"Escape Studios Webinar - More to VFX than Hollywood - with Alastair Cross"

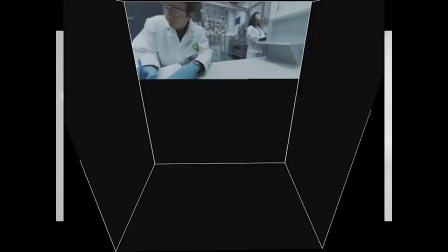[31:45]
We had to try and match the movement of this oil rig To try and have the wells coming out
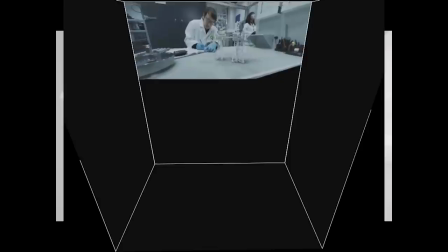[31:54]
And there's not much movement there at all But it was a real struggle to get that working And we
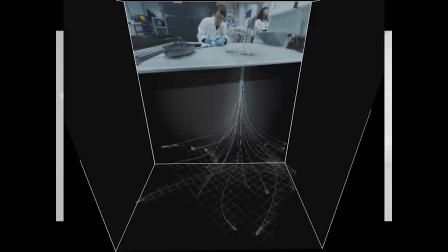[31:59]
tried lots of different things Snapping locators and aligning them to animation paths and all the rest But I think in the end I just hand-keyed it Because it was proving to be too much of a hassle And you do get away with it You can't really tell whether there's any slip
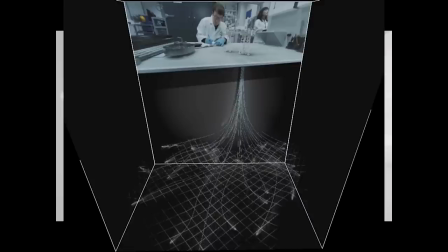[32:17]
one of the biggest things that they wanted us to do was to give this sense of immersion and they accomplished this by having lots of shadows on the walls we have a shadow from the table, we have the shadows from the wells and it doesn't look like they're all that far out but it does give
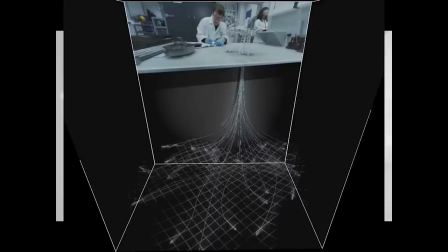[32:34]
you a sense that it's not just flatly projected against the wall and I think this is how they really won with this project even though you know how it's done, you know what's going on It still feels 3D and still feels like you could go around the back of it if you want to. And in this kind of an environment, I think that's quite crucial to get looking right.
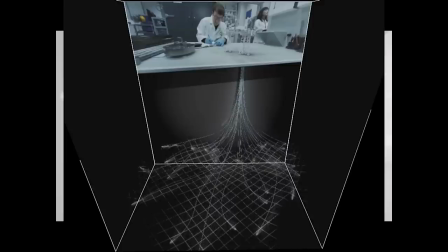[32:56]
Another of the biggest challenges we faced was the sheer size of these images. So this back wall, this, I suppose, lone visual effects shot itself was 2520. this is pixels now,
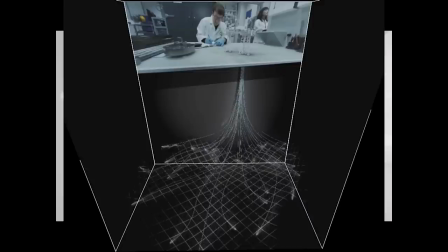[33:13]
2520 by 1050 so that's already bigger than HD across and slightly less up but that's big so that's one thing you have to render
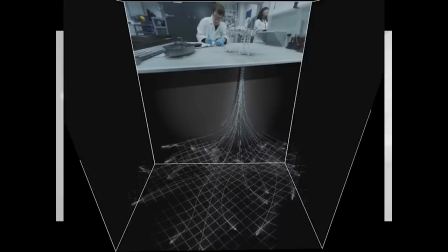[33:27]
the whole back wall was a resolution of 3360 by 2640 which is pretty big as well then we had three more walls to do each side wall was 2060 by 2640 and the floor was 2400 by 1584.
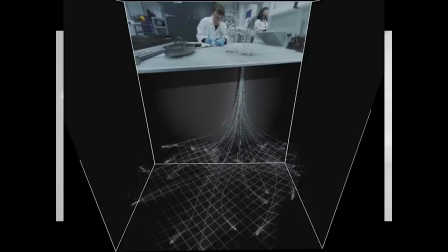[33:48]
So we were a very small studio, I think we had four render nodes at the time and we were doing, well there was this shot and my colleague and friend did another shot but he had five cameras and a lot more to render than me. I mean most of mine is black so I was quite lucky really. But this was a big challenge,
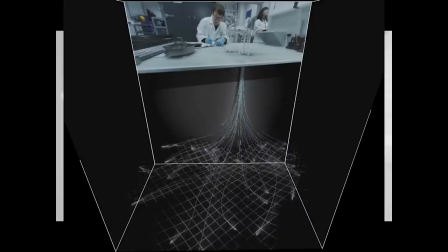[34:07]
we just didn't have the reason to render stuff and one of the main things that we came across was that it would be Friday evening, we'd been busting the nut all week to get this done late nights, all the rest, and then we get a call and the resolutions have changed so all our renders are wrong, we need to do them again
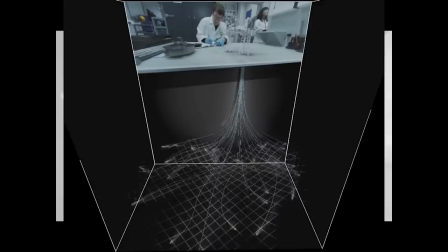[34:27]
and I think that's just what you get used to a lot of this work is just fixing problems but as frustrating as that can be, it's really rewarding to see it all come together So the last main challenge that I'm going to go through was this last bit.
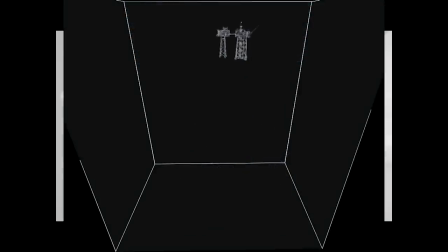[34:44]
Now the shot was supposed to end here, we were supposed to come up and that was it, but they asked at the end if we could have a flyover of the rig in colour.
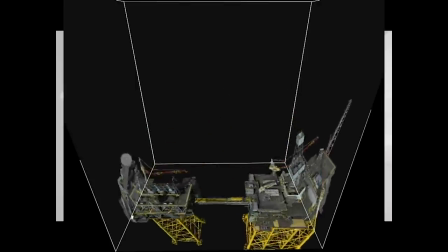[34:52]
So that's what this bit is. And you can kind of see there how this works. Now we render from all these cameras and then project them back onto the walls. So we have the back wall, side walls, bottom wall, and And it just all lines up really nicely. And here it doesn't look very convincing, but when you add that shadow that we had in the...
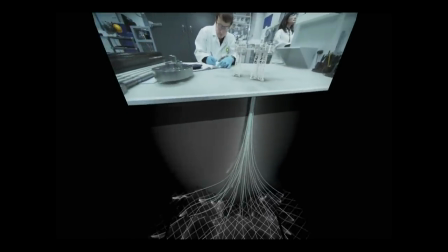[35:13]
Let's just go back here for the comparison. When you have the shadow, it looks the real deal, I think.
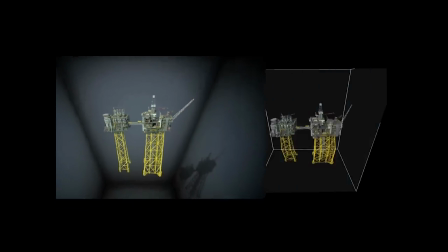[35:22]
So these all almost line up there.
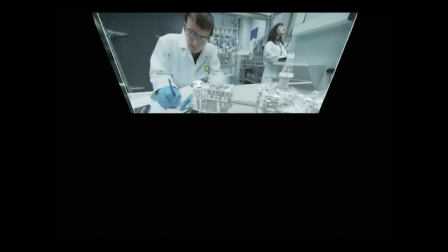[35:26]
But this, again, was another problem we had because we wanted it to be quite seamless changing from each rig.
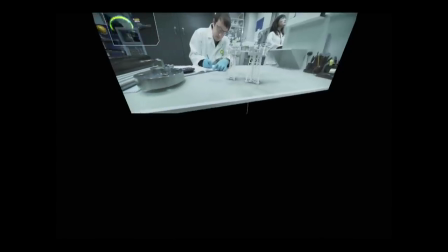[35:33]
but here, if you remember, we had the warped footage re-flattened, rendered,
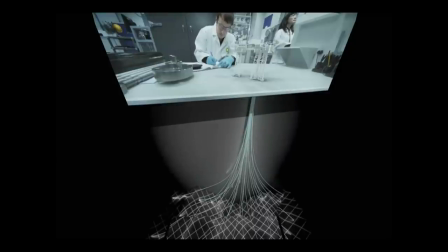[35:40]
re-projected so it was kind of anybody's guess what perspective this was and what the camera settings were supposed to be
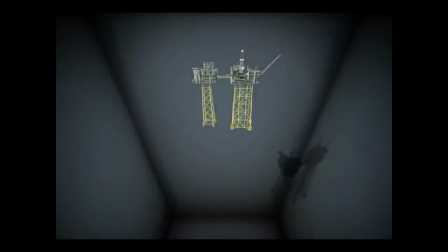[35:46]
so we couldn't literally have a takeover from one rig to the other which is why we have this kind of fuzzy TV staticky stuff to give the illusion that it's the same thing when really the perspective is quite different but at the time,
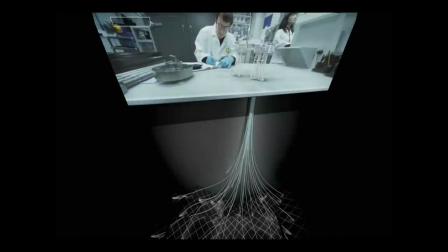[35:59]
you're not even looking at that so that's another way of just getting away with something really that's just what you have to do
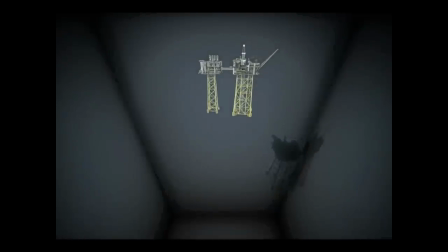[36:07]
so that is kind of it really I'm going to show you
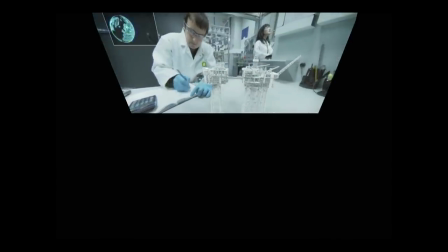[36:13]
this clip that I did is well it was fun and challenging not the most visually amazing thing
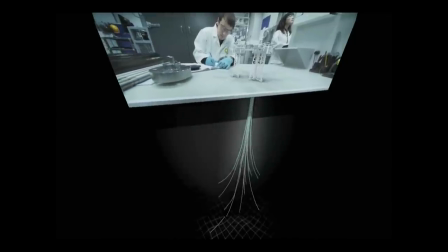[36:20]
to look at so I have very kindly been given permission by MPC and the marketing company that did this to show you a bit of a montage
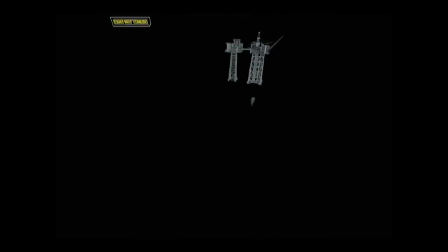[36:30]
I'm going to play it on my machine it might not work for you but all I'm really doing is just giving you an idea
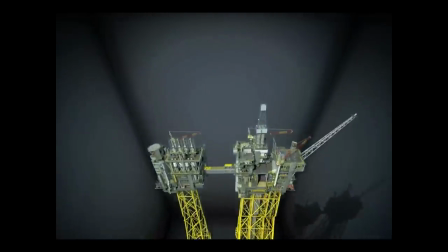[36:35]
of some of the other amazing work that MPC did and my colleague as well
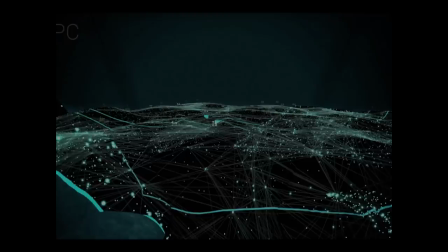[36:41]
and just a slight taster of the feel of the whole experience itself
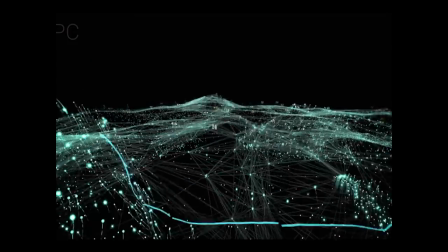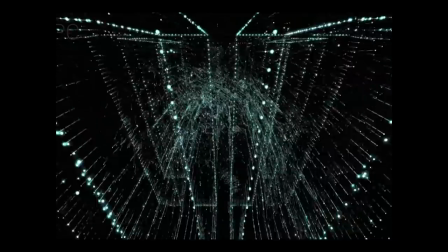[36:50]
so this is all supposed to be representing information a lot of this was done in I think practically all of it was done in Cinema 4D and After Effects
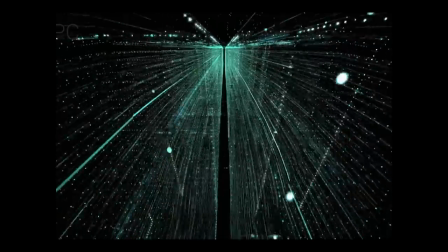[36:57]
any motion graphics artists might recognize some fairly popular plugins
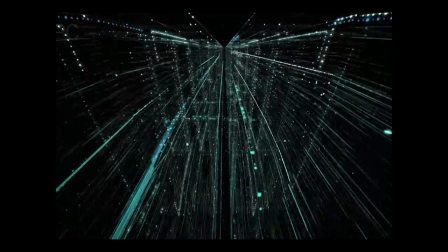[37:02]
that are being used all over the place at the moment with a nice effect
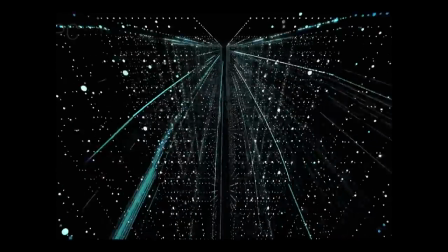[37:07]
here, as we said.
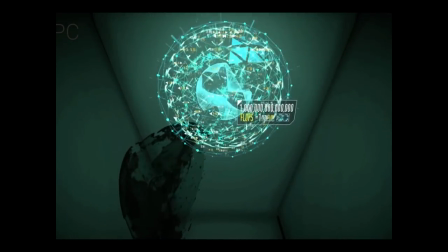[37:13]
And again, they have the shadows projected on the back wall. Such a simple technique, but it's just so effective.
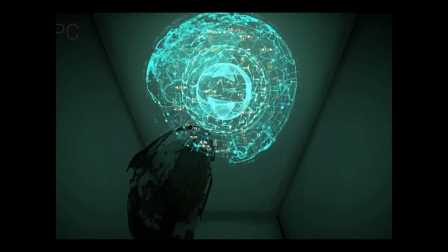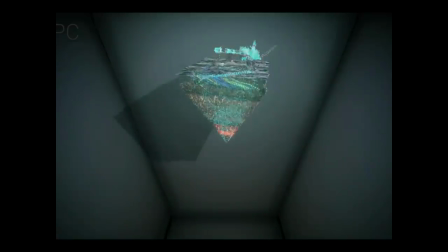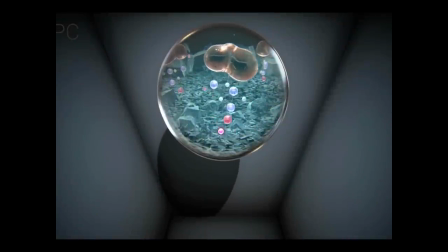[37:30]
This was another nice shot of some floating oil blobs that give the impression
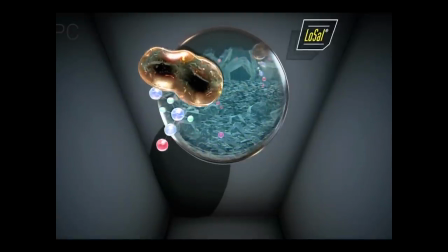[37:36]
that they kind of burst out of this Petri dish or bubble and float around in front of you.
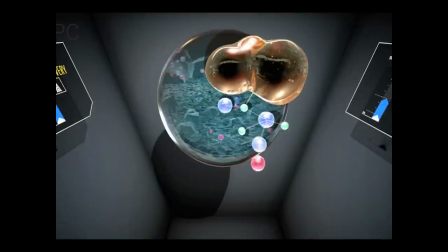[37:41]
Really nicely done. and some nice infographics on the side as well.
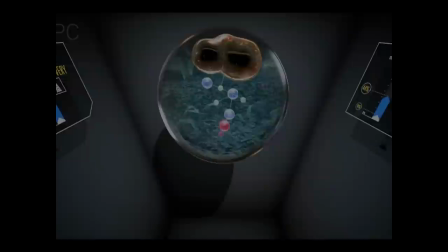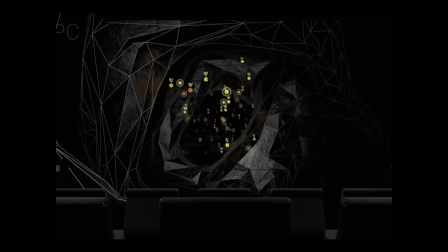[37:48]
So this, I'm just going to pause this quickly actually. This was a different area, and what they've done in this video is they've placed in this sort of CG environment these seats. So you would actually go and you'd sit down, and you can kind of see here there was a ceiling in this area, so you had four walls, a back wall, and a floor, and it made it even more immersive.
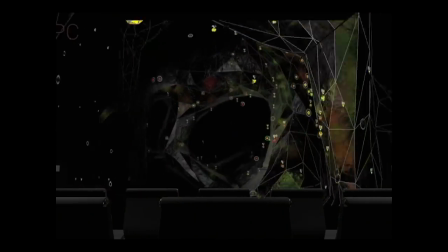[38:12]
So this is supposed to represent some nanobots or something that flow through oil.
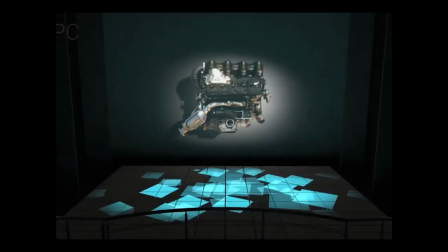[38:19]
reservoirs. I'm just going to pause this quickly again. This is another area. They had a balcony here, a viewing platform, and this kind of grid of pillars that would move up and down. They would project things to the tops and the sides. In addition, they had these panels that would swing out from left to right, as well as the back wall, this really nice render of an engine.
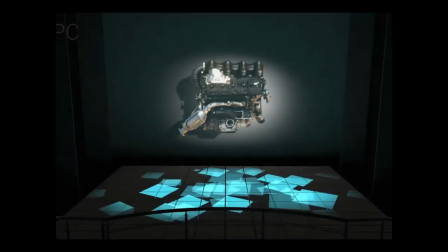[38:38]
I think it was done by one of the guys who worked on Terminator, or not Terminator, Transformers. Just really, really nicely done, I thought, so I thought I'd include that.
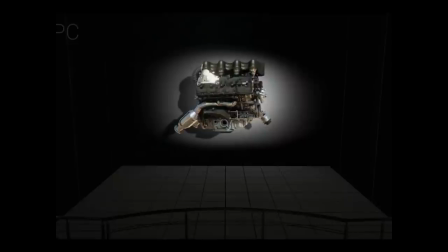I don't know if you can see here but there's something that creeps out from the side this thing here this is a scale model of a car and a bit that I haven't included because it's just too long is they projected a road moving footage of a road and a car onto the body of that car and they would have it driving along the wall it was just a really nice city and it worked quite well they'd have the car turning left and right depending on the road direction and just
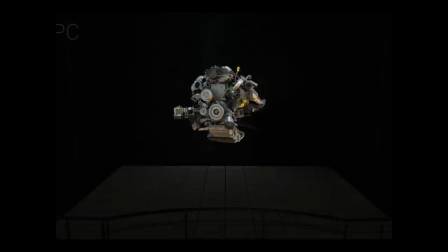[39:26]
again just showing how the innovation of this idea was really really astounding so